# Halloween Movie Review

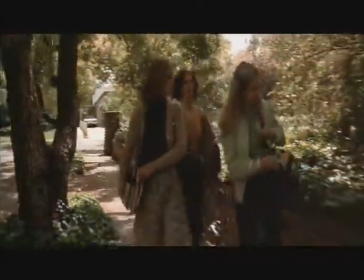Now, another key point here with
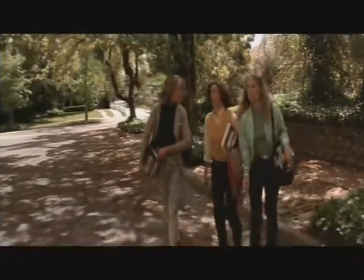that is that Carpenter spends an hour,
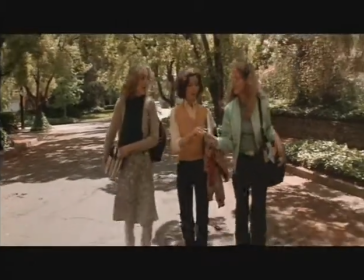it's almost an hour before things really start happening with Michael Myers,
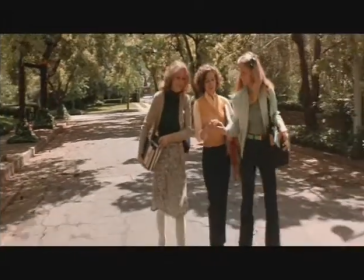and as such that means for an hour he
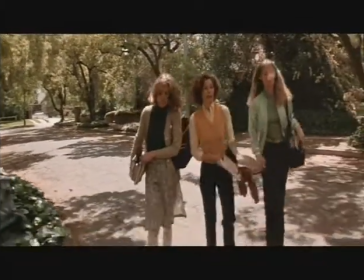creates these characters and builds them up before the bad stuff starts happening to them.
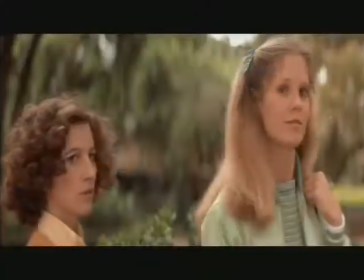As such, they're actually real people. They have some depth.
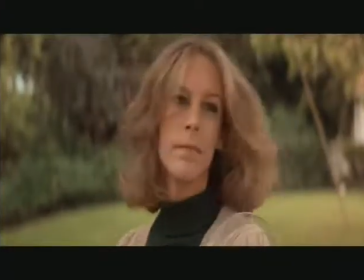It gives the story more meaning. It makes the fear actually more palpable, too.
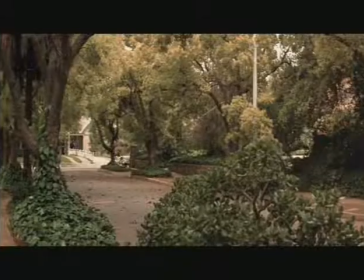Imitators of this movie failed to understand that you needed to actually build things up
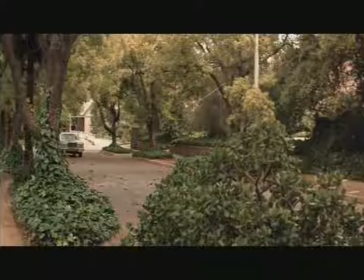and that you needed to create characters that you sympathized with.
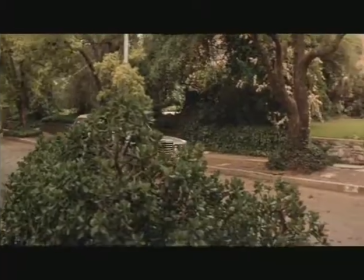Otherwise, they didn't mean anything when they were killed, which also reduce the fear involved, too. If you sympathize with them, you fear for them. All right, so I wanted to move into some more technical aspects.
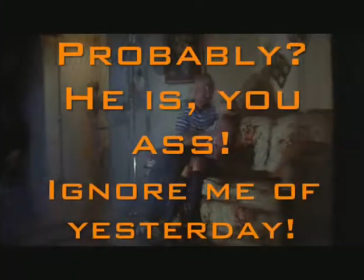I'm a big fan of John Carpenter. He's probably one of the best horror movie directors, and he co-wrote this with Deborah Hill.
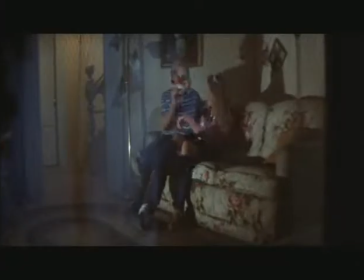And you can see here, this is the point of view sequence at the beginning of Halloween.
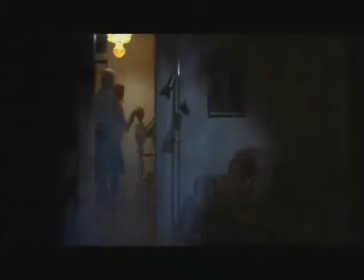And I bring it up because the point of view sequence here is meant to conceal the identity of the watcher. Same as done in Friday the 13th.
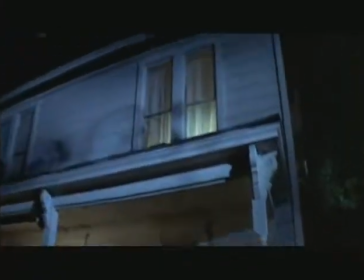And that spans the whole movie because they were veiling who the killer was the whole movie, which was kind of too much at that point.
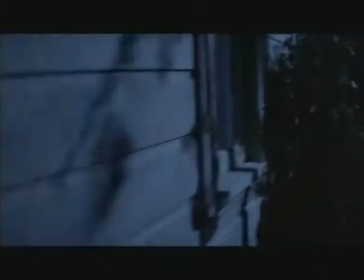It was overdone. And here it worked. because it's just to conceal an early reveal of who is watching this.
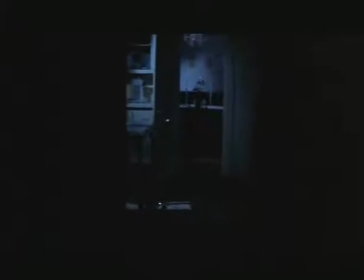That's the purpose of a point of view shot. And the rest of the movie is not point of view shots in Halloween.
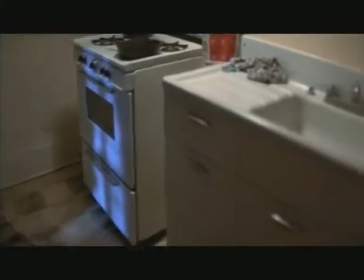So use a point of view shot to conceal the identity of the watcher, but it doesn't build fear all that well.
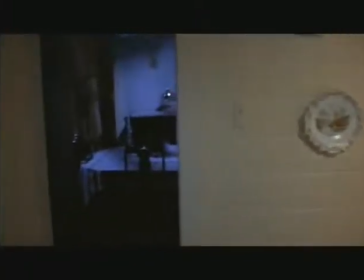It kind of puts you in the head of the killer rather than on the side of the victims and That's where you want to be so it's better to have like
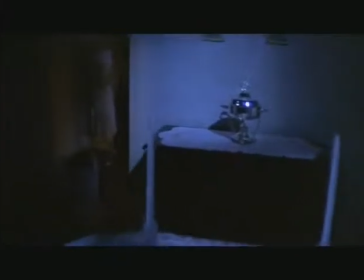The killer slipping up behind the victim and you see the victim you see the killer and it's like you want to warn
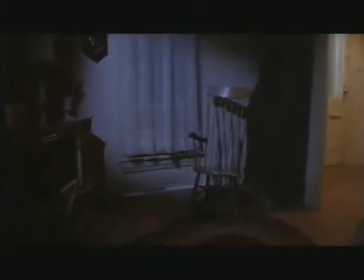them That works better you're toying with the audience as Well as the victim as well as the killer is toying with the victim.
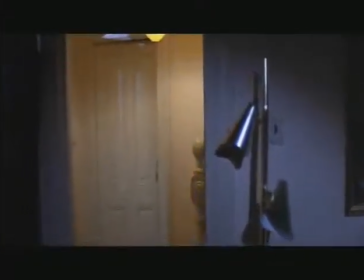It's it's a double level thing. Oh Over here just I just want to put up this thing that made me laugh here because he was looking through the window
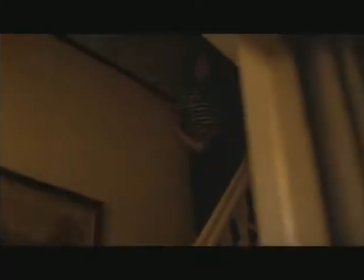He saw his sister and her boyfriend on the couch and they went upstairs and then he went around the house and got a knife
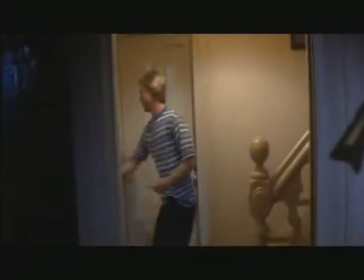It's been less than two minutes and now he's coming back downstairs
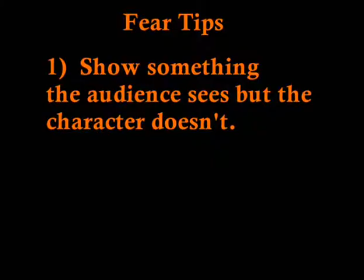Someone has some performance issues, huh? Now here are some of the things that Carpenter does to create fear in this movie I don't want to show you sequences that demonstrate them, because I just don't want to spoil any part of this great, great movie. But I do want to describe them.
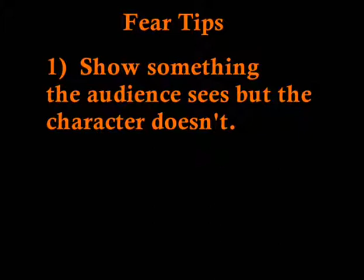One of those things is that you show the audience something that the character doesn't. They have their back turned when the killer gets back up. They don't see it, but the audience sees it, and the shot is to toy with the audience.
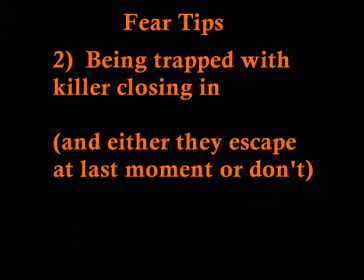This is another one. if you're trapped if a character trapped and the killer is closing in maybe they're breaking through a door they're slowly coming at you and either the character escapes at the last moment just barely opening the door at the last second and getting away or they don't and you never
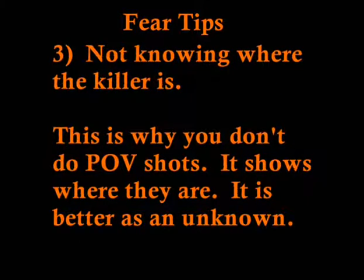know whether they'll get away or not so next one is not knowing where the killer is this is part of why you don't do POV shots that shows where the killer is it shows they're slipping up on their victim is better if they're unknown.
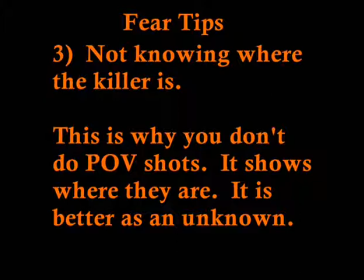That way the characters are thinking, and the audience for that matter, are thinking, well, are they in the house already?